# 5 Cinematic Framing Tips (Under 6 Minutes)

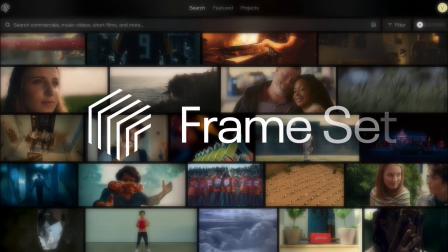Thank you to Frameset for sponsoring this video.
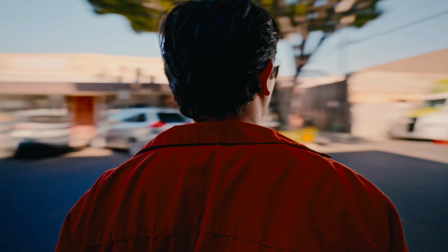Hey everybody, welcome to the channel. My name is Victor, and in this video, I'm gonna go over 5 shots that every filmmaker should know.
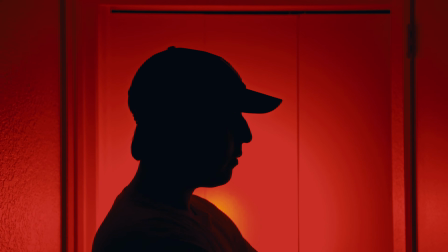And I'm not talking about basic wide or tight shots. I'm gonna go over specific types of shots and framing techniques that can really elevate your next video project. So let's get into it.
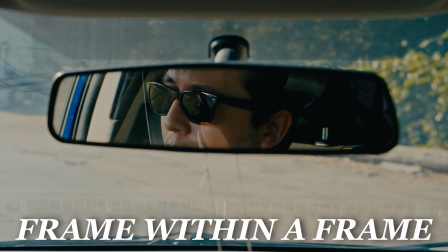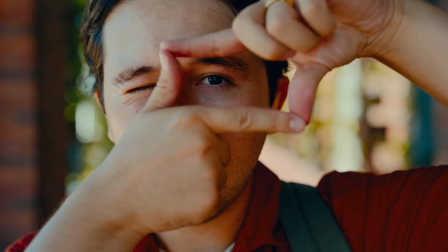First up, we got frame within a frame. Now some quick context. As you're composing your shot, you can refer to everything in your image as your frame.
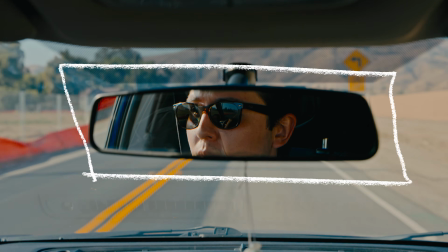And you can add some depth to your shot by placing your subject within another frame. Hence the term frame within a frame. This can visually explain that maybe your character is feeling trapped or feeling like the walls are closing in on them.
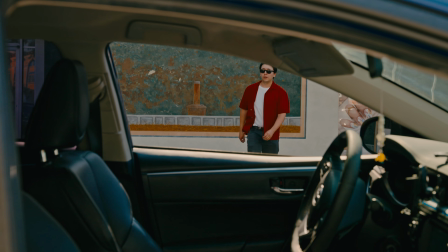Or it can simply be where you place your camera to give your audience the perspective of viewing your subject from a distance.
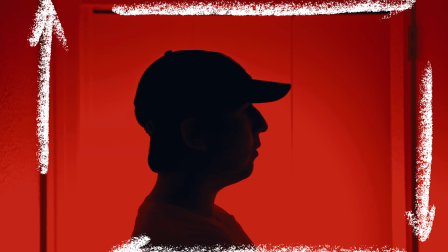And if you combine the frame within a frame shot with perfect symmetry, it can be aesthetically pleasing.
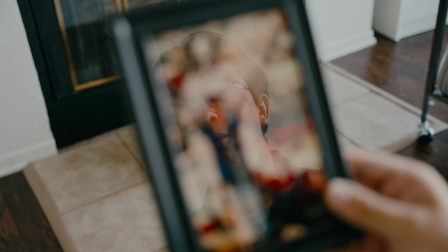Or you can even use mirrors or reflections to do a frame within a frame shot. And you can get creative with it.
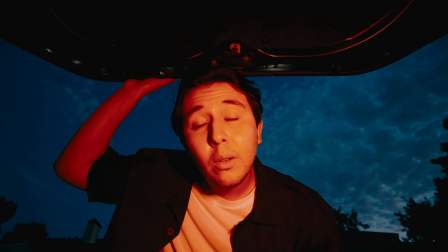For example, the iconic trunk shot that's in a lot of Quentin Tarantino films, it can be a frame within a frame if some parts in your trunk stay in the shot.
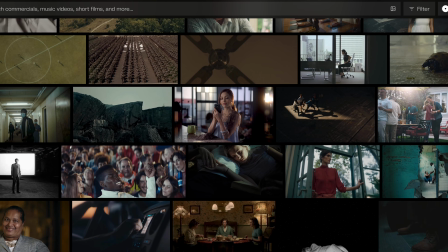Now I'm currently working on a short film, and one amazing tool that has helped me a ton with my storyboard and shot list has been Frameset, today's sponsor.
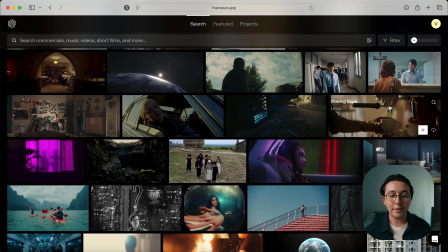Frameset is essentially a library full of a ton of visual references that you can use for your video projects.
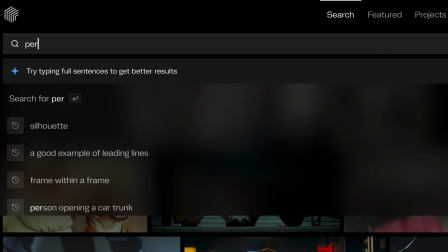And you can search whatever type of shot you're looking for example, person opening a car trunk.
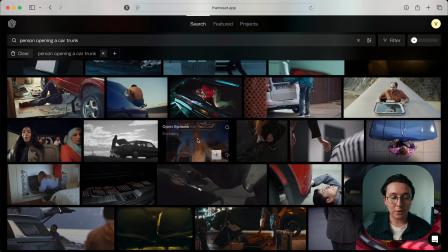And now I have all these different examples to choose and take inspiration from.
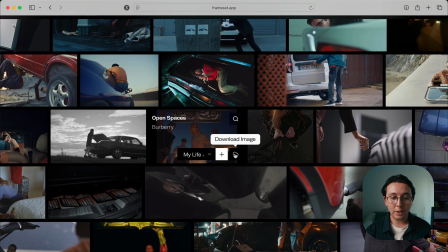So say I really like this shot, for example, what I can do is I can either download the image, or I can add it to an existing project or create a new project.
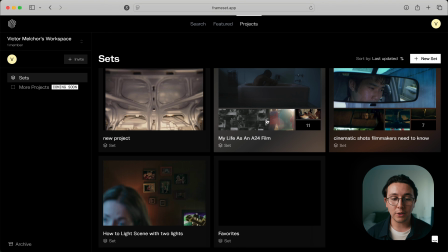At the top, I can click projects and view all the shots that I've saved so far. So let's take a look at my upcoming short film storyboard.
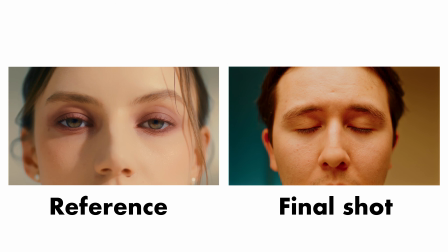And now with these reference shots in mind, let's take this one, for example. I was able to take inspiration from them and create my own shots for my short film.
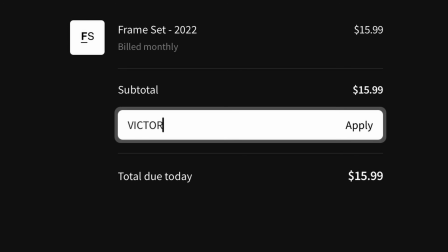And if you want to try it out yourself, you can find a plan that works best for you and use my promo code Victor10 at the checkout to get 10% off.
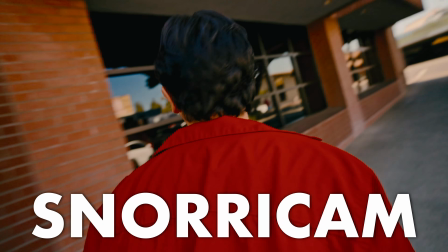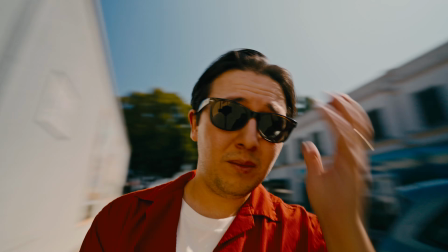Next is the Snorricam shot. This can be achieved by mounting the camera directly to your subject's body, so the camera is essentially locked onto them wherever they move. And if your camera has image stabilization, be sure to turn all of that off.
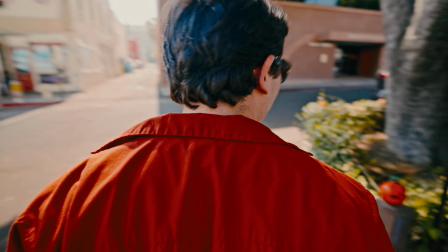Snorricam shots can be a fun way of immersing your audience into the subject's space.
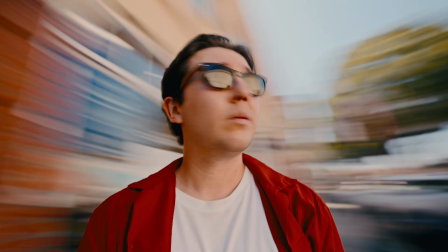For example, maybe your character is really hungover or had too much to drink, and they're using all of their brain power to stay upright.
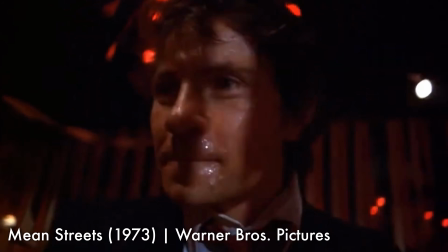This shot can perfectly describe visually how your subject is feeling. One of my personal favorite Snorricam shots was from Martin Scorsese's Mean Streets.
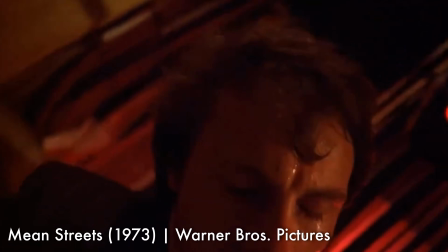It really showcases Harvey Keitel's character while being intoxicated and having fun at the bar.
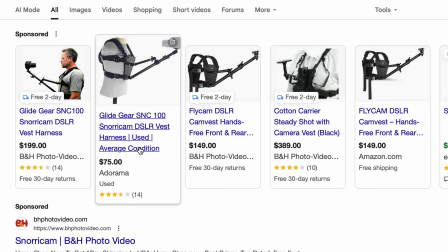And you can find actual Snorricam mounts online, but they are a little bit expensive, especially if you're only planning on using this for 1 or 2 shots in your video project.
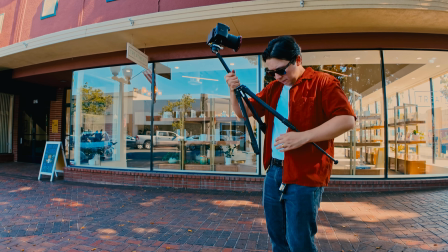So the DIY option that I did to create my Snorricam shot was just by using a tripod and securing it with my belt and my arms.
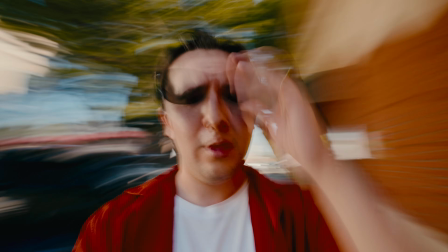And if you really want to enhance this effect, you can try slowing down your shutter speed so everything just kind of looks like a blur.
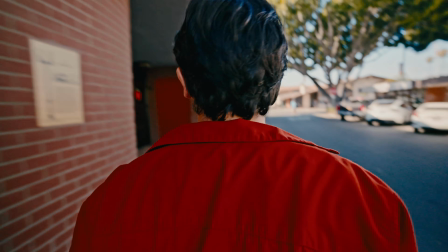And typically this shot looks best with an ultra wide to wide angle lens.
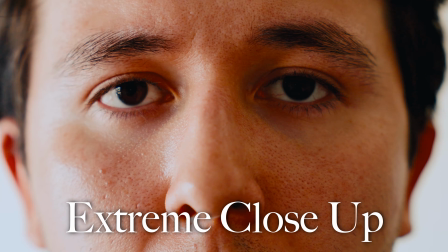Next, we got extreme close-up.
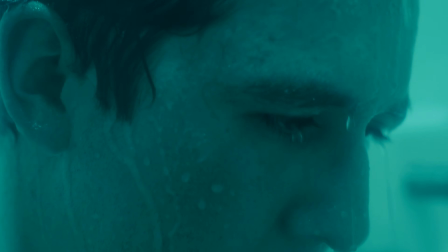This can be a fun way to create an intensity to even a simple action like opening your eyes or starting your car.
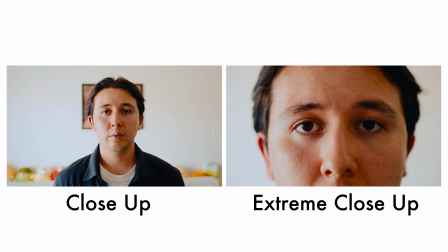For example, you can compare a regular close-up to an extreme close-up.
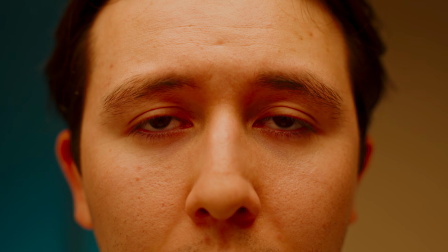And you can try shooting in 60 frames per second and slowing the footage down if you want a dramatic slow-mo effect.
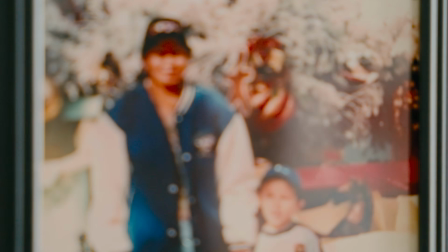This can also be a way of revealing a detail to your audience that is key to your story. And I don't personally own a macro lens.
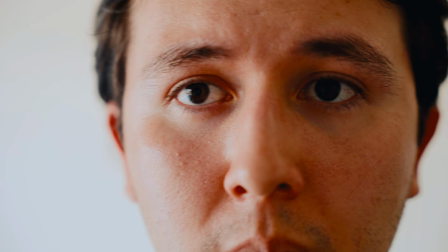Macro lenses can definitely be pretty expensive, but typically what I do is I will get as close to my camera lens as the focus distance allows,
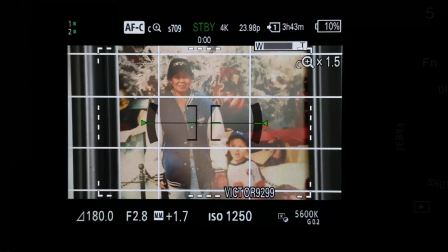and I'll either digitally crop in camera, which is the option I'd recommend, or in post-production you can always just zoom in on your clip.
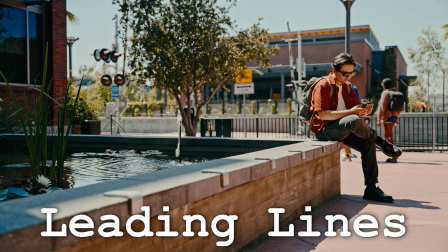Now let's talk about leading lines.
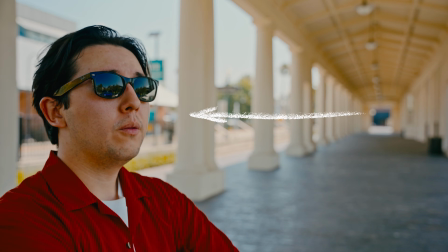This is a cinematic framing technique in which various lines in your frame lead to your subject.
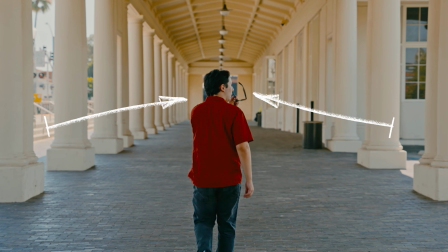This can subconsciously lead your audience's eye directly to your subject.
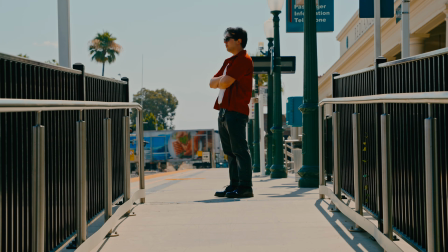And also it just looks nice. And you can do this with different pieces of architecture like bridges or stairs.
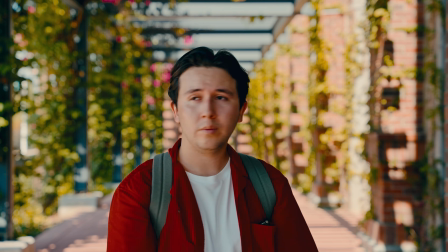You can center your subject and have the leading lines go directly to the center of the frame.
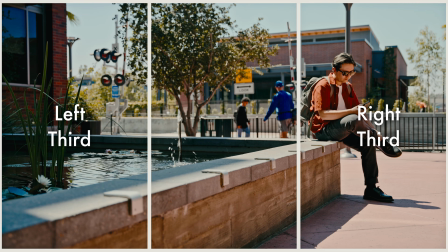Or you can place your subject in the left or third of your frame and have the lines lead to them that way.
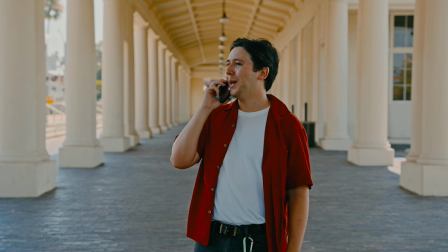And I highly recommend, if your camera has a grid option, to turn on that 3x3 grid.
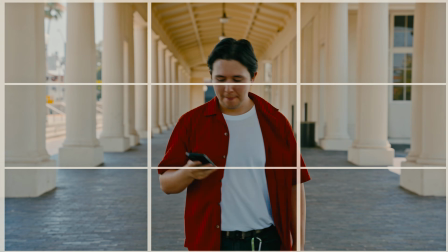It's gonna help you a ton when framing shots like this.
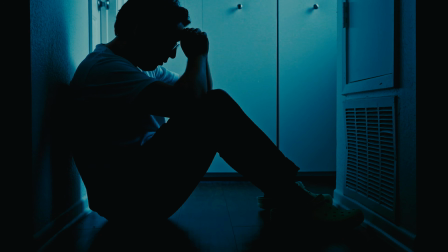And next, the silhouette. This can evoke a sense of mystery as the audience isn't fully shown who
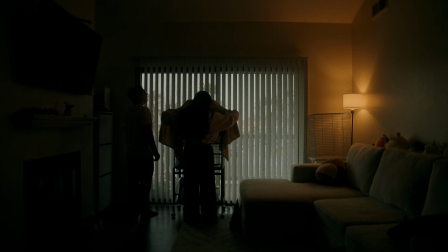they're looking at. I also think silhouettes can look great to show sentimental moments between,
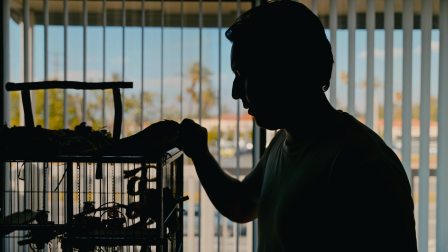say, a person and their pet or someone and their loved one. So the silhouette's pretty versatile.
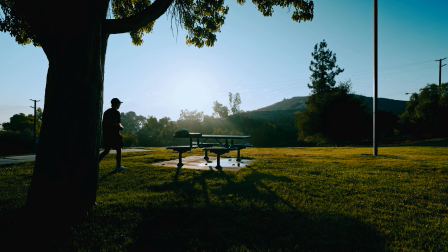In my opinion, it can be used for mystery, or it can also just be used to showcase sweet, sentimental moments.
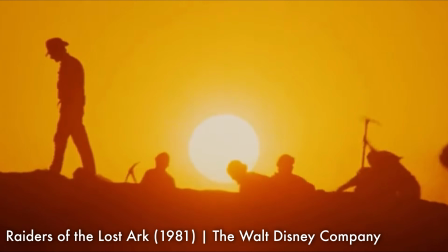One of my favorite silhouettes of all time was the shot from Raiders of the Lost Ark, and this was just a fun,
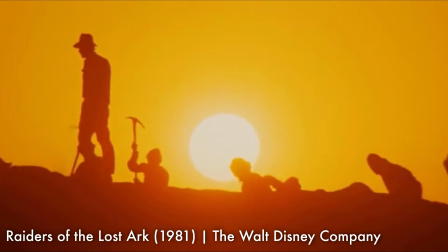stylized way of building tension and showing the time passing and all the work going into that group of people,
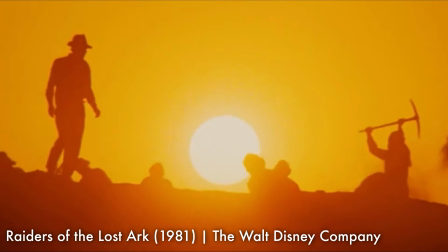along with Indiana Jones trying to find the Lost Ark.
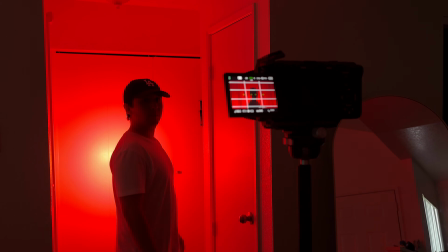You can achieve a silhouette by standing directly in front of your light source and backlighting yourself, meaning the light is coming from behind you rather than the front or the side.
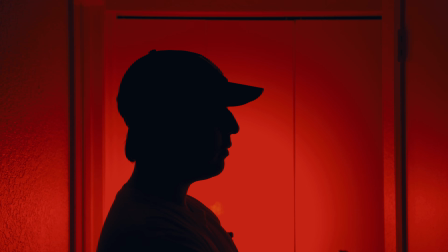So a simple way of thinking about it is placing your subject between your camera and your main light source. All right, and those are 5 cinematic shots that every filmmaker should know. If you do have any questions, feel free to let me know in the comments down below. Thank you so much for watching. Huge thank you to FrameSet for sponsoring this video, and be sure to like and subscribe. I'll see you in the next one. Peace.